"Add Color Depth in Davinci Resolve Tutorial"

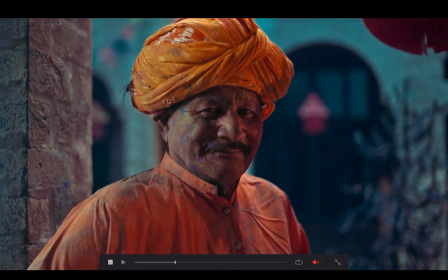This is the grade that we're going to create today, and let me show you the original results. So this is the original video that we have from the camera, and this is the grade that we created.
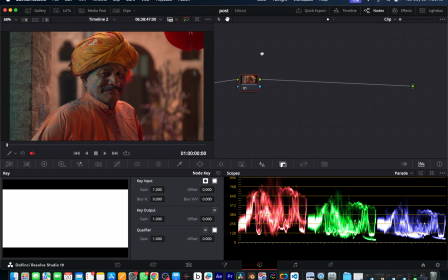First I will reset all of these. So this is already index 709. So I will create two nodes. This will be our CST in. I will convert our image from rec 709 to log. So color space transform input color space to rec 709,
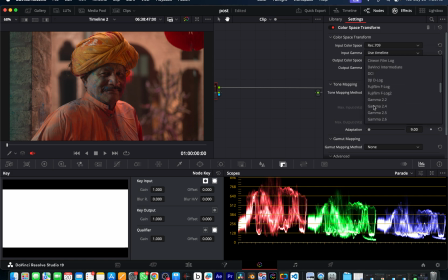because our image is already index 709 and input gamma is already rec 709, so we will choose also that.
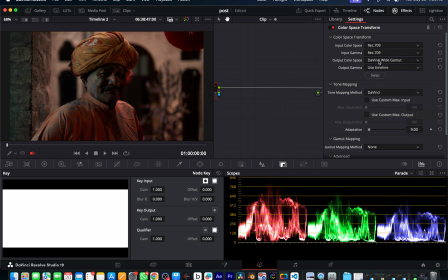And for output color space, I will do DaVinci wide gamut, and here I will choose Cineon film log.
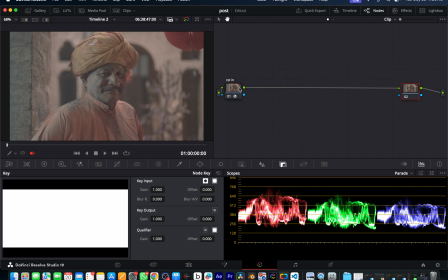So now it's converted into log. And one node here, this will be our CST out, because we want to convert back into rec 709.
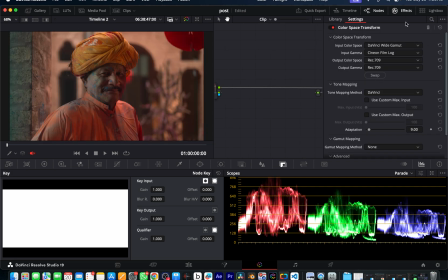So paste it here and swap this. So first thing is we want to adjust the white balance of it. You can see it's a little bit of warm because the warm light is too much on that side. We will limit temperature.
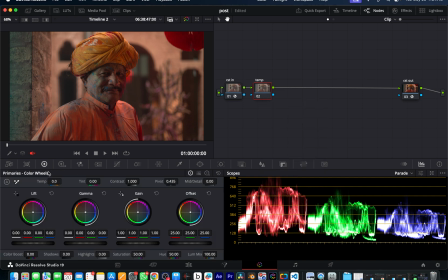We can do this with many ways, like using this temperature or this tone.
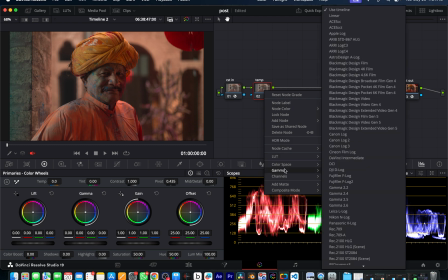So I get to know about this new trick, that is using this linear color space is pretty good.
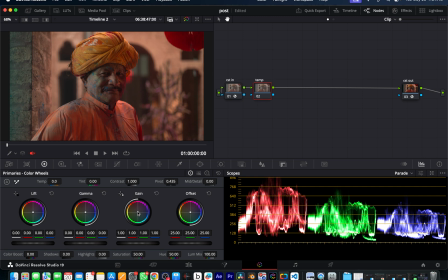So now we'll have to just adjust the gain from the primary wheel. It will do the job. So I will see here and make the adjustments. I'll make sure that I can see the correct color of the wall and the skin tones and his clothes.
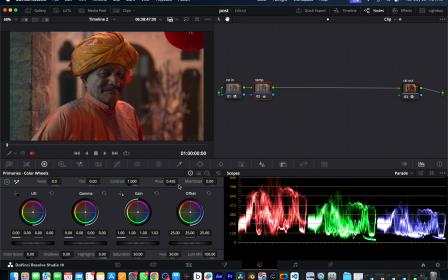I think here it's fine. So this is before and this is after. There's a little bit of difference in that because we don't want to drag it too much. This is before and this is after. Let's bring the blues a little bit down because they are too much, around about here. After that, we will apply another node, which will be our contrast.
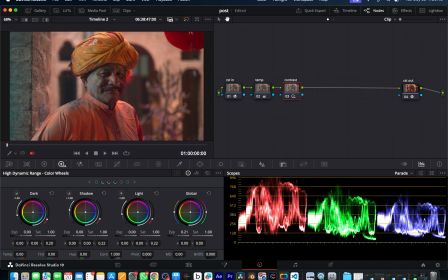We'll do this using this global tool. We will increase the highlights around about here so we don't clip the highlights too much, and bring the lights up and the shadows. You can say we can increase them too,
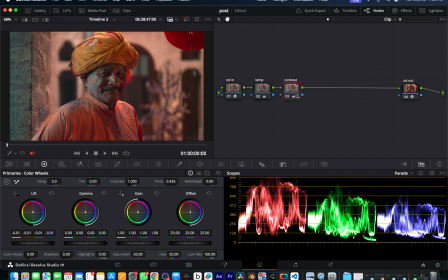and we can decrease the lift a little bit to darken the darker areas and increase this gamma a little bit. Yeah, here we are fine. So this is the contrast. Next we will do a color correction.
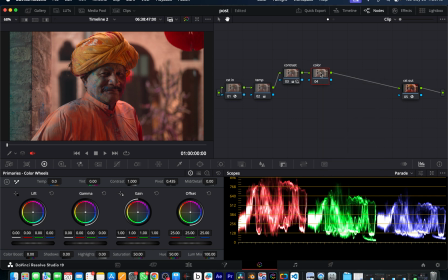You can name it also saturation, because we will do the same in this. I don't want to add too much saturation in this, so we will do this with hue versus hue and hue versus saturation. So I will pinpoint each color. So you can increase the saturation of this turban and increase the saturation of this color.
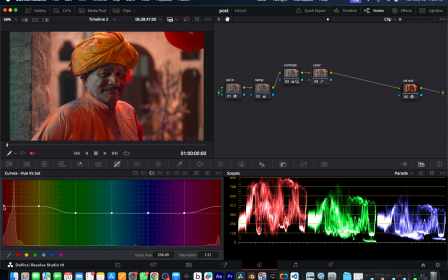These are the two most prominent colors in this, so it will also include the skin tones. And for this little bit of blues, you can increase the saturation of these two more. And for magenta, you can decrease that. And now we'll go into hue versus hue to make the changes in the color.
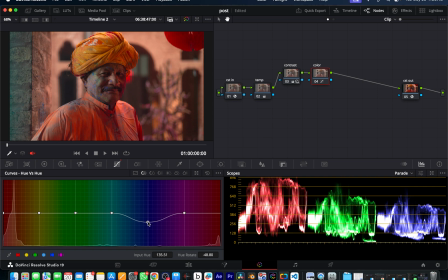So for blue, I wanna change it to around about here, so it's not that much prominent in the shot. And for this too, I wanna make it more yellow, and this red to be more red.
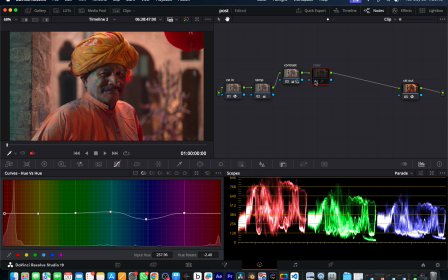So this is the color correction that we did. And after that, I will apply another node. This will be a power window or gradient. Go into power window and add in gradient, bring this like that and bring it right here.
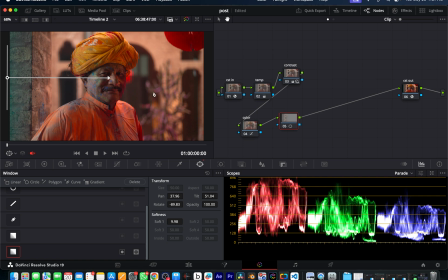So our light source is coming from down this, and I think we need to invert this one, let's say like this, and go here and we will decrease the
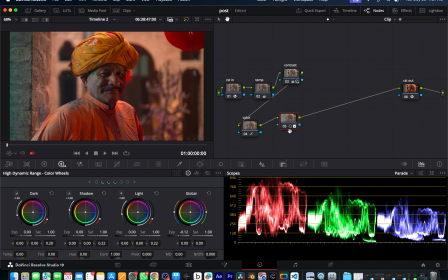global. So now this area is more light and this is more darker, so we can create a little bit of depth in our shot. You can see now.
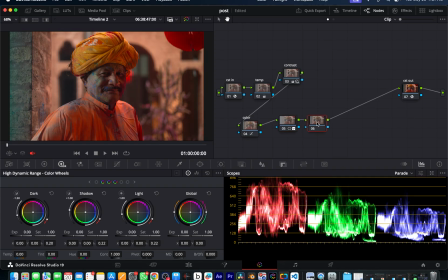And next we will use the film look creator plugin of, and we will choose this to be clean slate and this film look to blend to 100%, and use Rochester and skin bias increase a little bit,
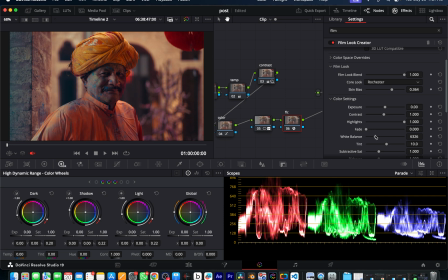and we need to make the changes into the white balance a little bit. Maybe around about here will look good. Yeah, so this is the difference that we made. It's adding a little bit of film look. And next, what we want to do, don't want to change anything.
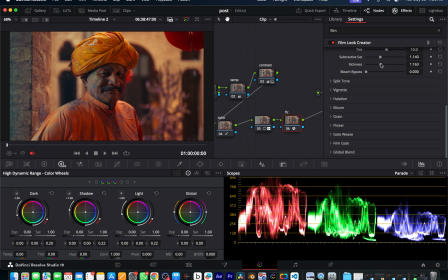Maybe we can increase the saturation more, and I think it's too much, so we will decrease that
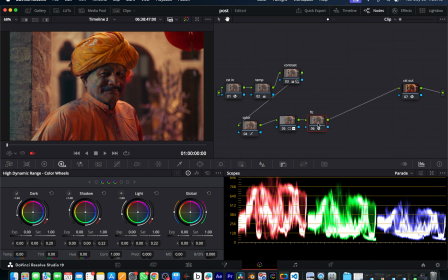and go to grain, add 35 mm of grains. We will create another node, and this will be our LUT.
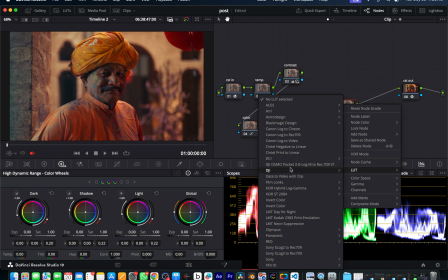We will go into LUT and choose film looks and D60.
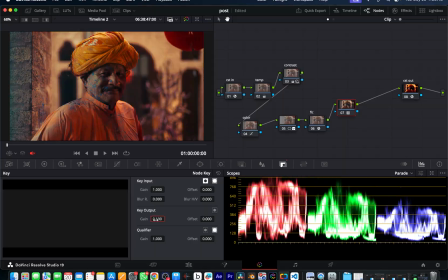We will decrease the intensity of bias 0.1, it increasing the density of the colors in our shot.
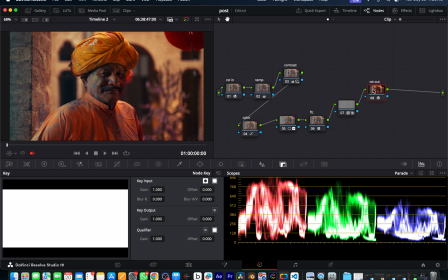And after that, what we want to do, we want to create a note after CST out, and this will be the sharpness of our clip.
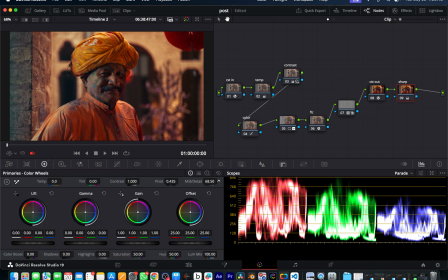We will go into this primary wheel and increase the mesh detail to 100 maybe or less according to your requirements.
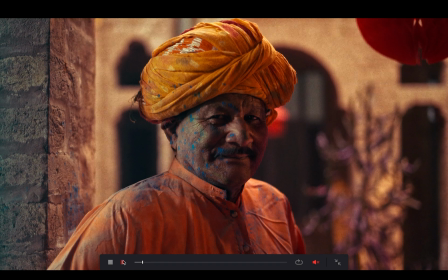And now if we play this video, this is it. One thing more that I want to do,
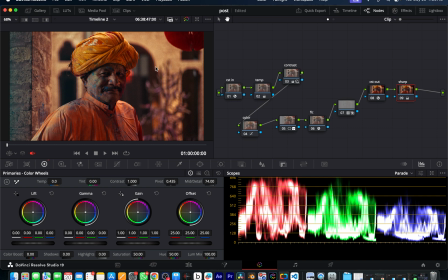I want to separate the background from the subject and decrease the intensity and maybe add a little bit of blue in the background to distinguish our character from the background. So what we will do, I will add a depth map here. After this, I will go and search here depth map.
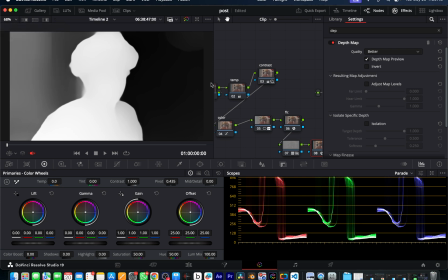So this will give the matte results of our whole image, and I want to invert that.
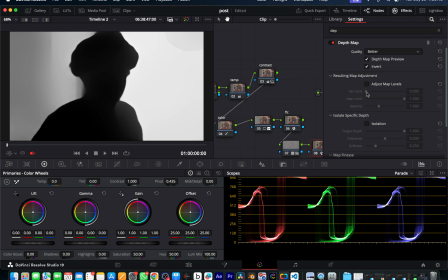So I want to affect the backgrounds here, and maybe I want to change it a little bit,
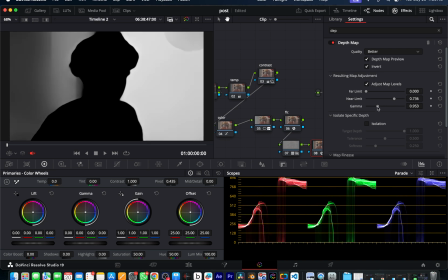so like this. And yeah, I think it's good. And we will, so white areas will be affected and black areas will not be affected with this plugin. We are adding that mask, so we will disable this depth map preview. And now either you can do the changes to
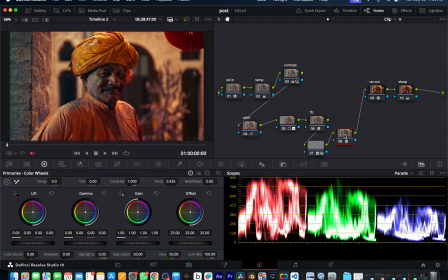either you can make changes in this node, or maybe we will create another node and connect this alpha to this one. Now we have the same mask on that one. You see, going to HDR, decrease the exposure of the background, or maybe the light.
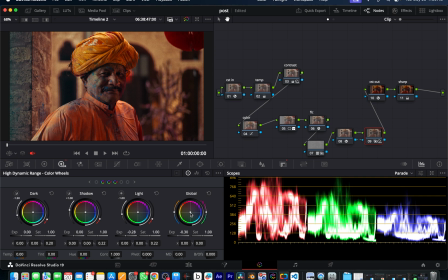See here, and add a little bit of blue in the background. It all depends on you, like which colors looks good to you. So I'm adding this little bit of this cyan type color.
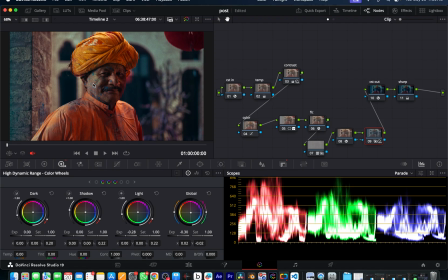So now you can see our subject is more prominent, and there is a much of color contrast between the background and our main subject.
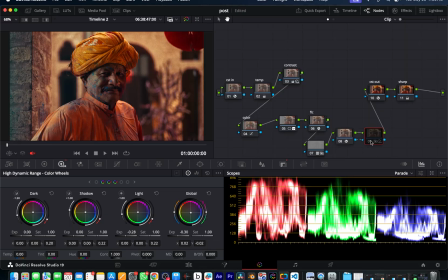So this is the before, like this is how it looks before the depth map node.
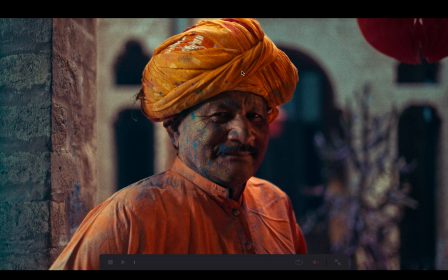And if we apply that, this is how our shot will look. So this is it. If you have any question, let me know. And if you like this video, leave a comment and subscribe to the channel.
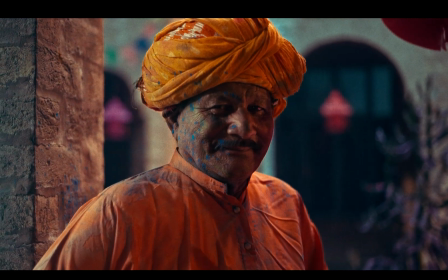Thank you.